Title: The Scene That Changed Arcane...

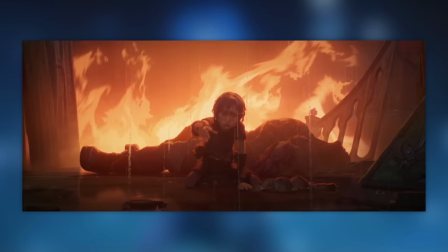(20:35)
Up high to see how small she is in this world that's dark and dangerous and deadly.
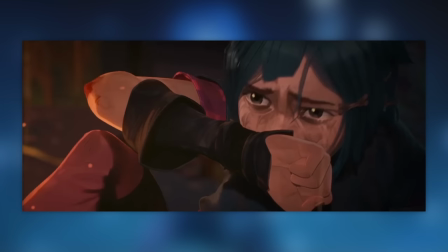(20:40)
It's the final moment between sisters, and one that will define Jinx for years to come. By the way, this was crazy to hear, but did you know the voice actor for Jinx?
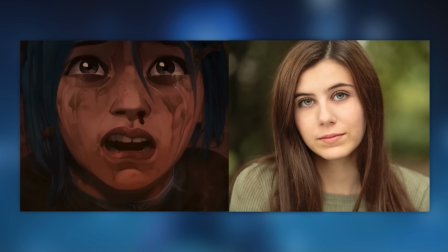(20:52)
Was only 11 years old at the time of recording? Mia Sinclair Jeunesse! Incredible actor! I got the job when I was 10. I turned 11 while I was working, and now I'm gonna be 16 in December.
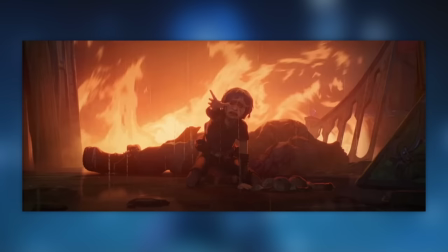(21:05)
And so, Powder is left behind. Left begging against this tragic backdrop, the camera pulling away from her too as Vi goes through it alone.
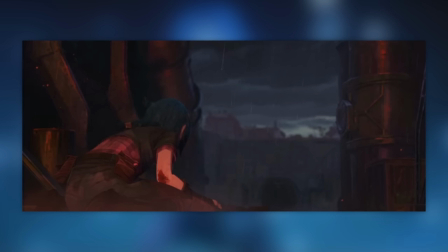(21:13)
Washing her hands of blood. Just one more beat of misfortune to really twist the knife for us audience as... Appearing from that same spot as Powder and focus pulling on him. It's one more worst case scenario.
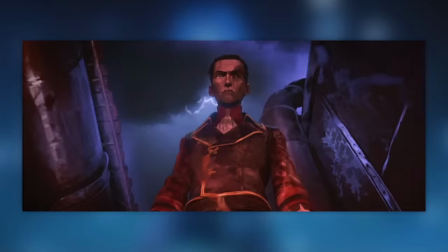(21:29)
Silco. He stands ominously tall against that evil blue lightning as Powder crumbles to her lowest point.
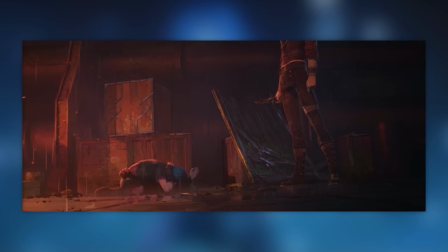(21:36)
Drenched, inflamed, and emotionally broken. Silco is searching for Vi right now, but this is a good alternative.
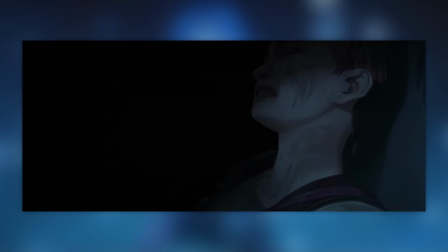(21:44)
Originally planning to kill as hinted by this knife shot, but just before Vi can intercept this dark looking finale scene, there's one more kickdown.
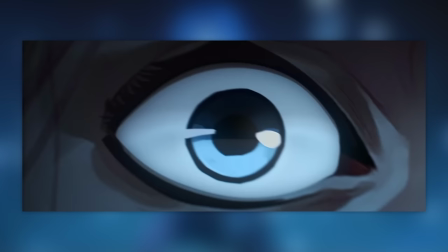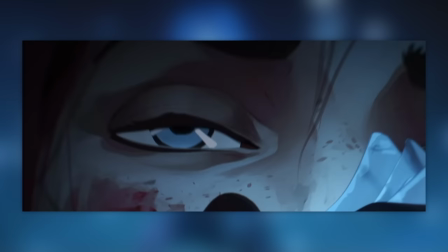(21:57)
It's Marcus, that enforcer from before, coming to take Vi to safety and also assist Silco in the moment.
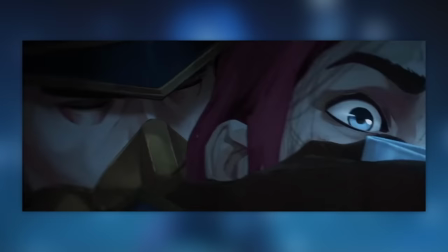(22:04)
He'll be bribing wardens now to keep Vi locked away for longer.
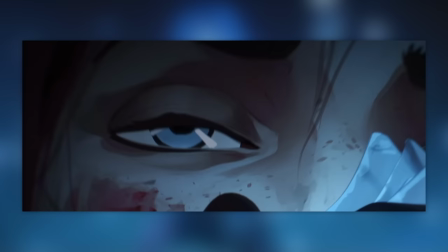(22:07)
The final tragic point of this sequence, as her view becomes unstable and blurred from the chloroform.
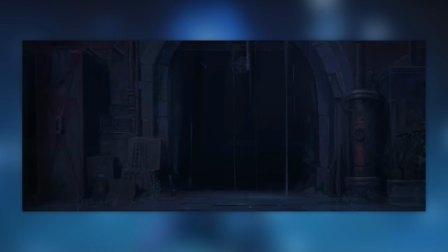(22:13)
Clinking of the jar echoing as she loses consciousness, drifting into the void that is the very tunnel we started from.
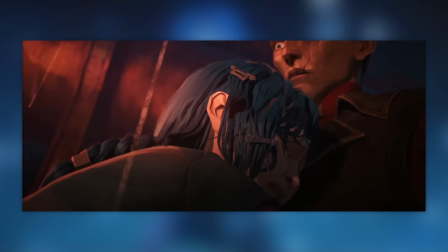(22:20)
And as for Jinx, she just needs comfort in this moment.
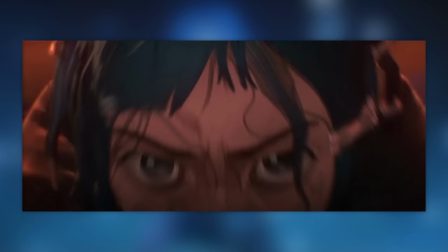(22:28)
Regardless of who it's from. Like an imprinting duckling. Diving Silco's knife away as the cohorts stand judgingly.
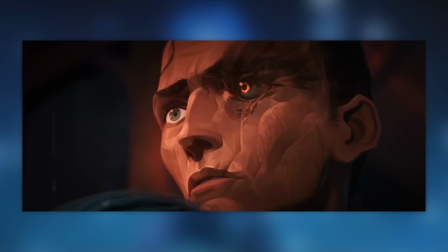(22:34)
And what drives Silco to reciprocate? Malice.
She is not my sister anymore.
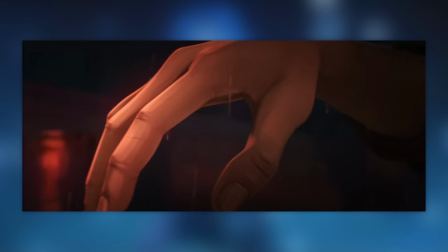(22:43)
Eyeline matching to Vanda's corpse as Silco recognizes it. Knowing this is the perfect middle finger to the guy by manipulating his adoptive daughter.
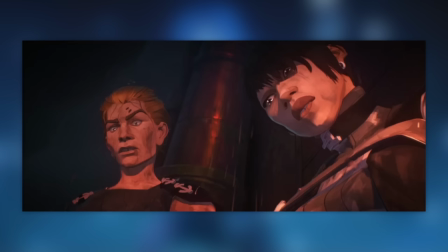(22:52)
The hand that's killed so many before, now used as a source of affection.
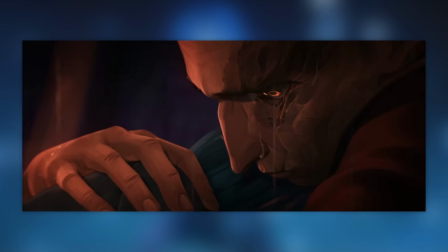(22:57)
All the while Powder is severing herself from the family too. It's a perfect mixture of consequences, and the end of the peaceful era.
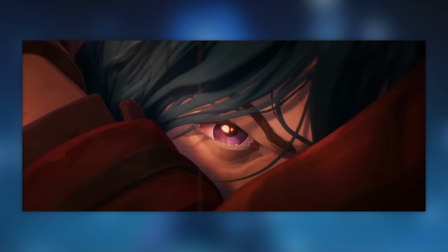(23:11)
Powder is dead, Jinx is born. Angry, sad, broken, villainous.
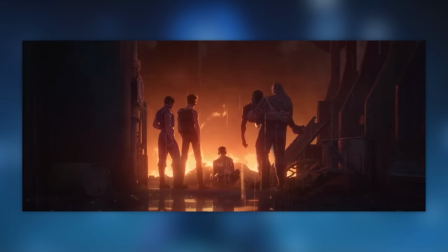(23:18)
And we end with this powerful wide of the firepit, now Vander barely recognised as Silco sits in the group surrounds.
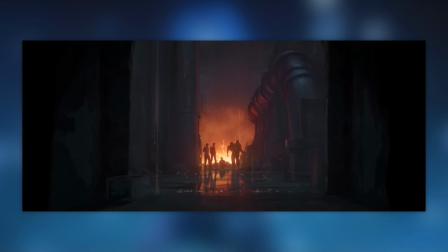(23:26)
Born anew on top of his death, the last beacon of life in the centre of this dark, dark alleyway.
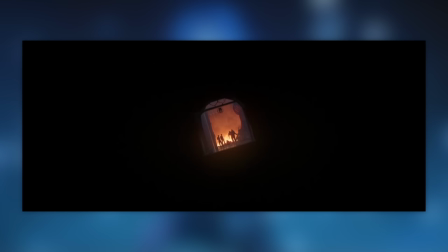(23:32)
Jumping briefly to wider out with a focus adjustment as the camera pulls back further and further into the tunnel. Endlessly stretched out to bottle the scene into a single shape, like a contained snow globe. Twisting away as it dips into the void to show the unease that will follow. As this night will have impact for years to come going forwards.
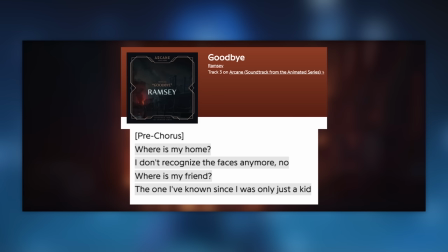(23:51)
The song now coming to the forefront. Goodbye.
It's time to say goodbye. Where is my home?
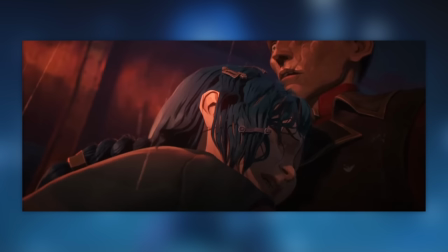(23:56) I don't recognise the phases anymore. No. Where is my friend? The one I've known since I was only just a kid.
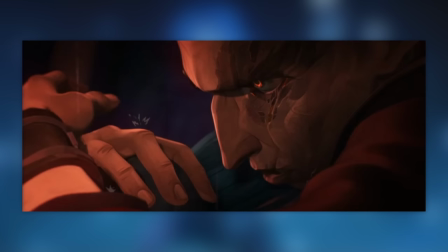(24:02)
It is Powder's song as she turns in this twisted world.
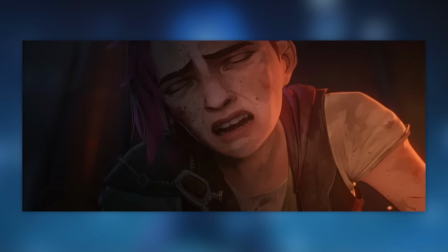(24:05)
Clearly, the scene that changed Arcane for diverting the entire narrative in the way that is compelling, satisfying and heartbreaking.
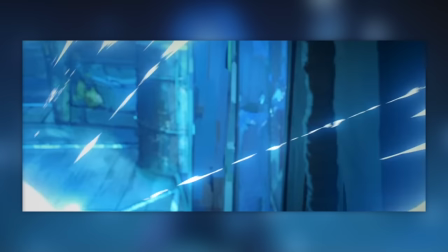(24:14)
With so many moving parts that contribute to making it just that more tragic. What an absolute masterpiece Arcane is.
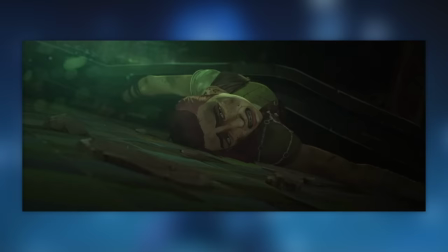(24:22)
I cannot wait to see what more comes either of this franchise, since of course, it has been renewed. Let's just hope it's not another 6 years wait this time. You know, this council room is really starting to grow on me. And obviously I love the cast of characters we've got around this table. It's really interesting to see the different designs and personalities.
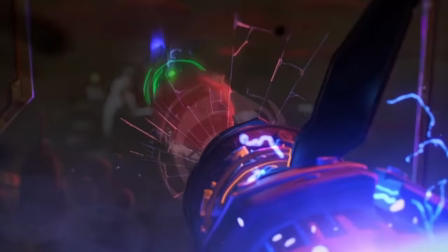(24:43)
It's just all really growing on me, y'know?